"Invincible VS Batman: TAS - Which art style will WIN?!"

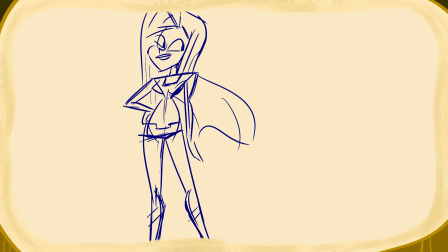If it's live action, okay, but in animation you can imagine anything. Now, of course, animation, live action, these days, those lines are blurred.
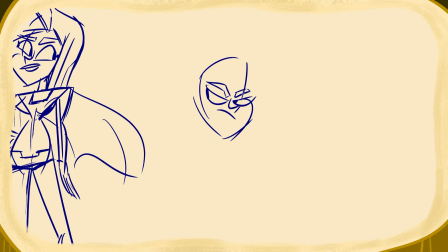But still, when it comes to violence, there should be something behind it.
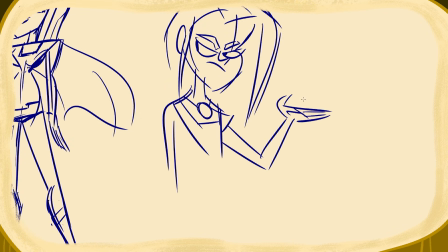This show has none of that. Shock value? It's not shocking. Again, it's animation.
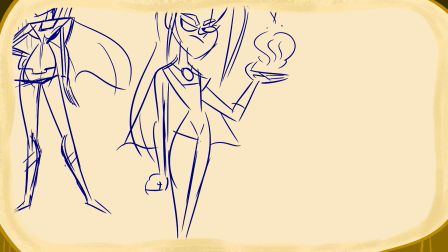If you want to do violence and crazy gore and shock value violence in animation,
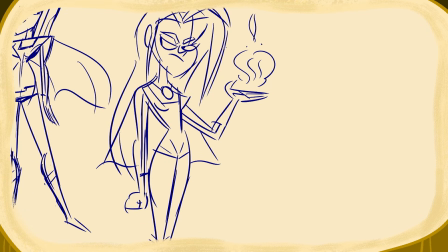it has to be over the top in creative ways, like Mortal Kombat was back in the day.
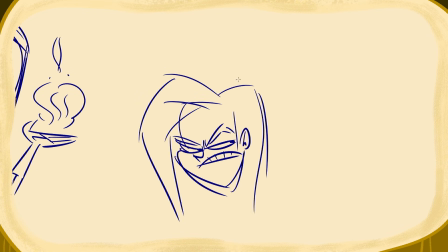I know, Mortal Kombat, not the best reference. But seriously, that was hilarious and kind of thrilling.
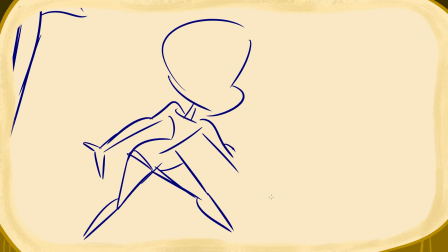The violence in this show is just stuff I would see in any action movie, maybe dialed up a notch, but yeah, boring and pointless.
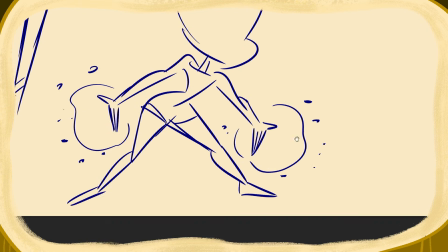If you're doing violence in animation, make it crazy.
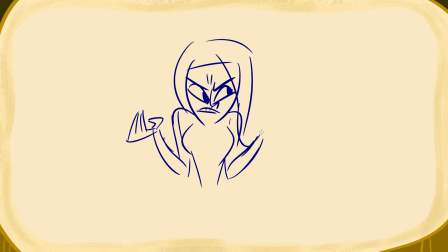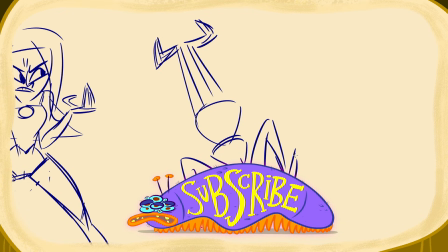Hey, like what you see? Don't like what you see? Then like and subscribe. Subs give me the power to make more videos.
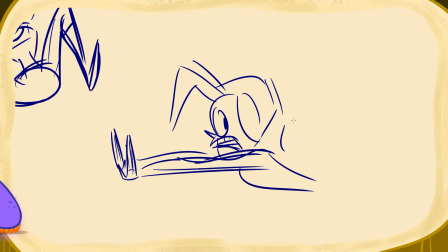Yes, power. And leave a comment down below too. There's way too many videos out there about drawing seriously.
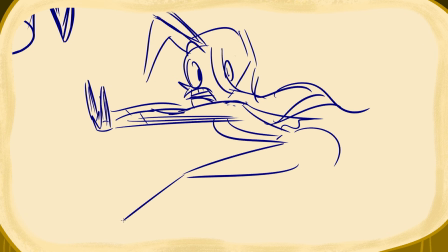Ugh. So subbing supports the channel and you'll also be supporting stupid cartoony drawings.
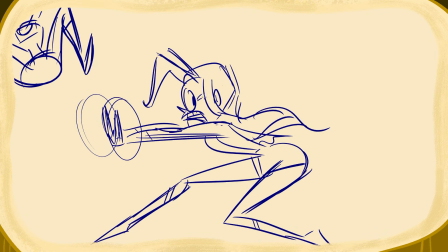So come on, do the clicks.
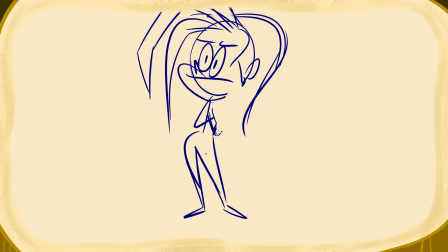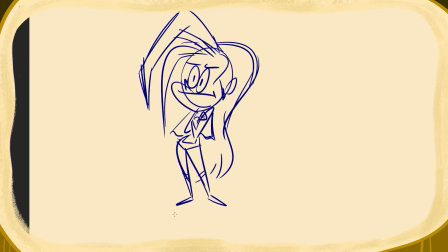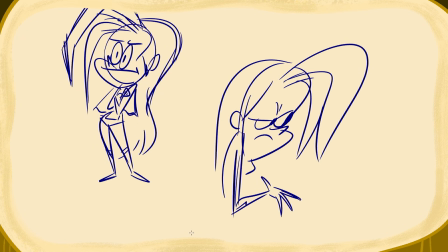Anywho, let's get back to talking about drawing. Adam Eve, popular girl at school, which means she's gotta be bitchy.
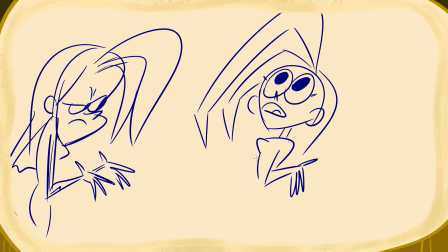Sorry to all the popular girls watching this video. Yeah, right. Popular always seems to equal pretty.
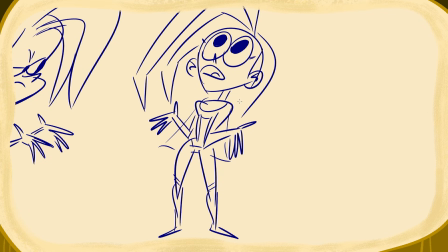Well, F that. In high school, no one is pretty. If you're in high school and you're watching this video, when you go back to school, look around you.
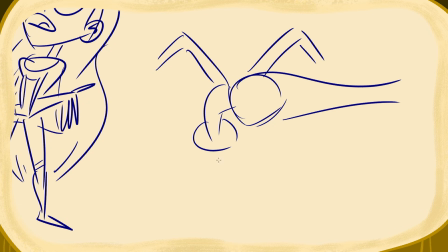Even the super popular kids are covered in zits and have weird hairs popping out of weird places. I never went to high school, so I'm just assuming here, I guess.
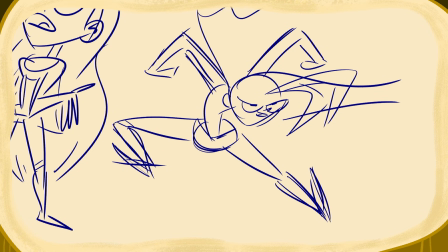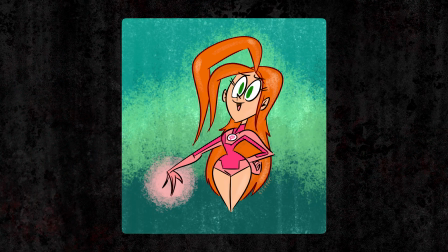One of my most valued treasures is this Art of Batman the Animated Series book.
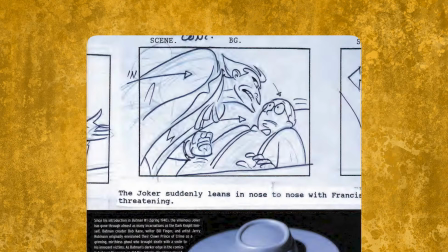Let's just look at some of the beautiful work that went into this thing. Look at this line of action. Art Deco.
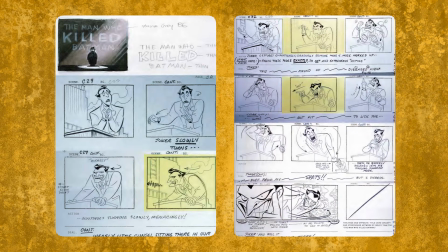Storyboards. On paper. It's a superhero show, but the staging is clear, clear, clear.
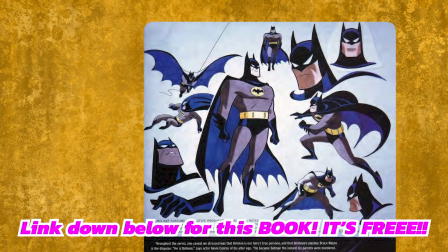The acting and poses are clear and dynamic at the same time. How? Because of the rules of the designs.
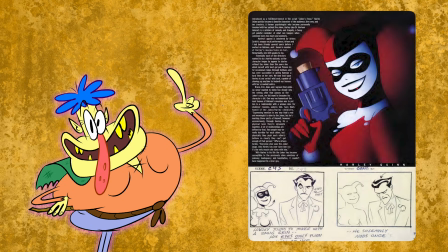Those principles of basic cartooning that I mentioned earlier, putting thought into everything.
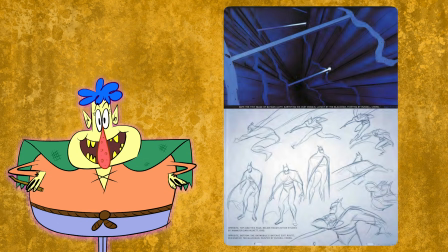Not just having characters standing around, medium close-up cut, medium close-up cut. No!
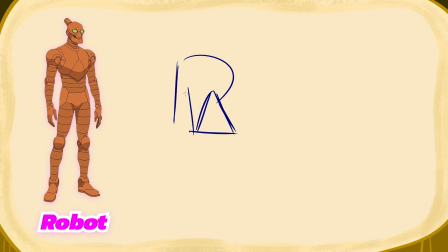Phew, I needed that. Okay, back to drawing. Alright, Robot. Oh boy, the names on this show.
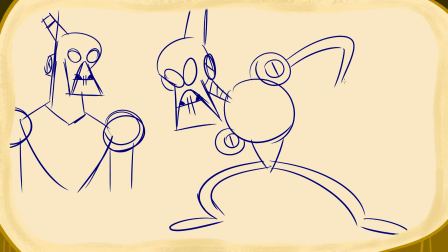Fantastic. I hope someone got paid overtime for this one. Haha, whatever. Strangely, this is not the first robot character just named Robot.
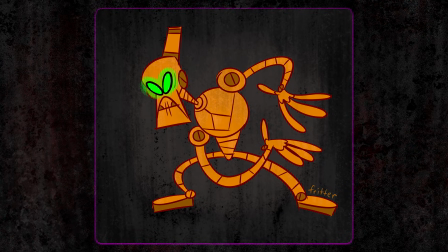If you know the other ones, let me know down below in the comments. So what makes Batman's characters look the way they do compared to, say, Invincible?
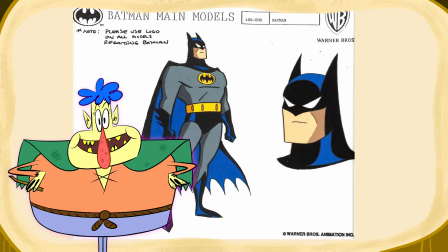I got into this a little bit earlier, but yeah, it's those annoying cartoon principles I always talk about.
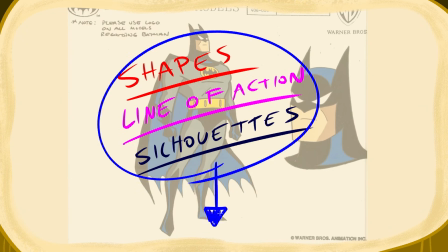Shapes, line of action, and silhouettes. I made videos about all of these things, so check out the links down below if you want to know even more.
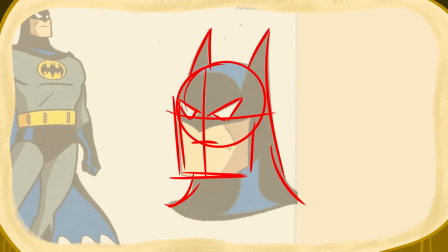But very briefly, shapes make up the overall design. Interesting shapes lead to interesting characters.
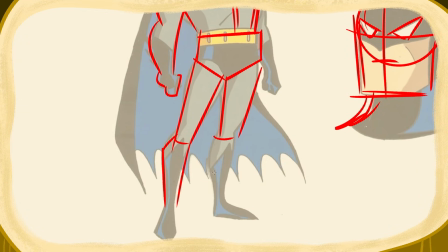Play with the sizes too. Shapes always make things so much easier for the animators to move too.
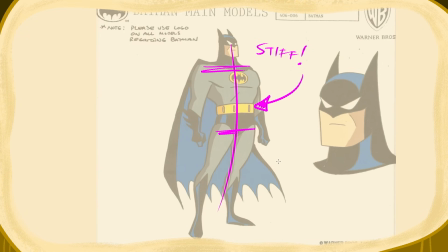Batman has a super stiff line of action. That's no accident. He's strong and imposing.
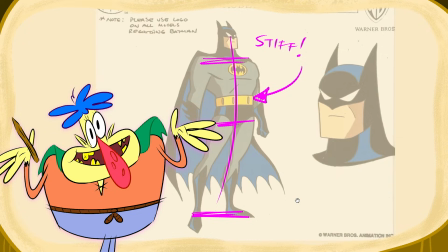He's confident. The line of action will give the characters balance and make them feel grounded, even if they're flying.
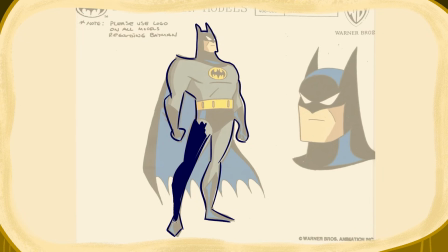Silhouettes mean that if I blacked out a pose of the character, the pose is still readable. This ensures that the audience can tell what the F is going on.
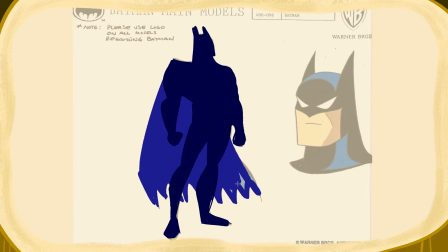I think Invincible doesn't have too much of a problem here, but with Batman, the designs and the silhouettes work together.
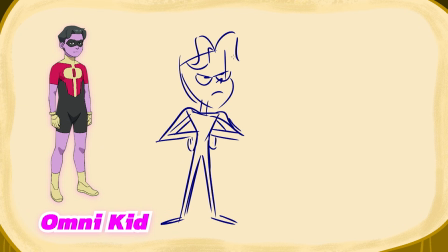Look, I'm gonna be straight up honest with all of you. I had no idea who this kid was because I didn't make it that far in the show.
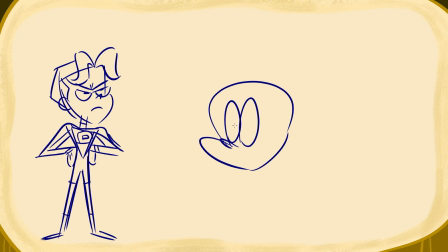At first I thought there were some pregnancies going on, Invincible and Adam Eve. Hey!
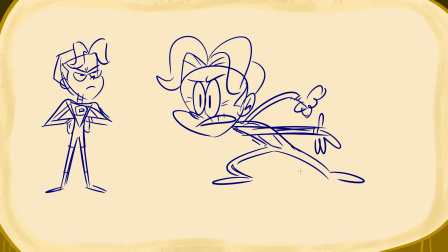But for the sake of drawing something a little different in this video, we'll draw a kid. I figured, yeah, let's draw this kid, Omni-Man, or Omni-Kid, Kid Omni-Man, what's his name?
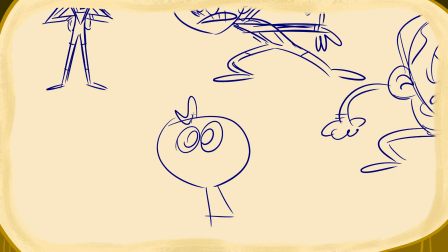Even though I have no idea who he is. Wait, yes I do. I'm reading the wiki right now.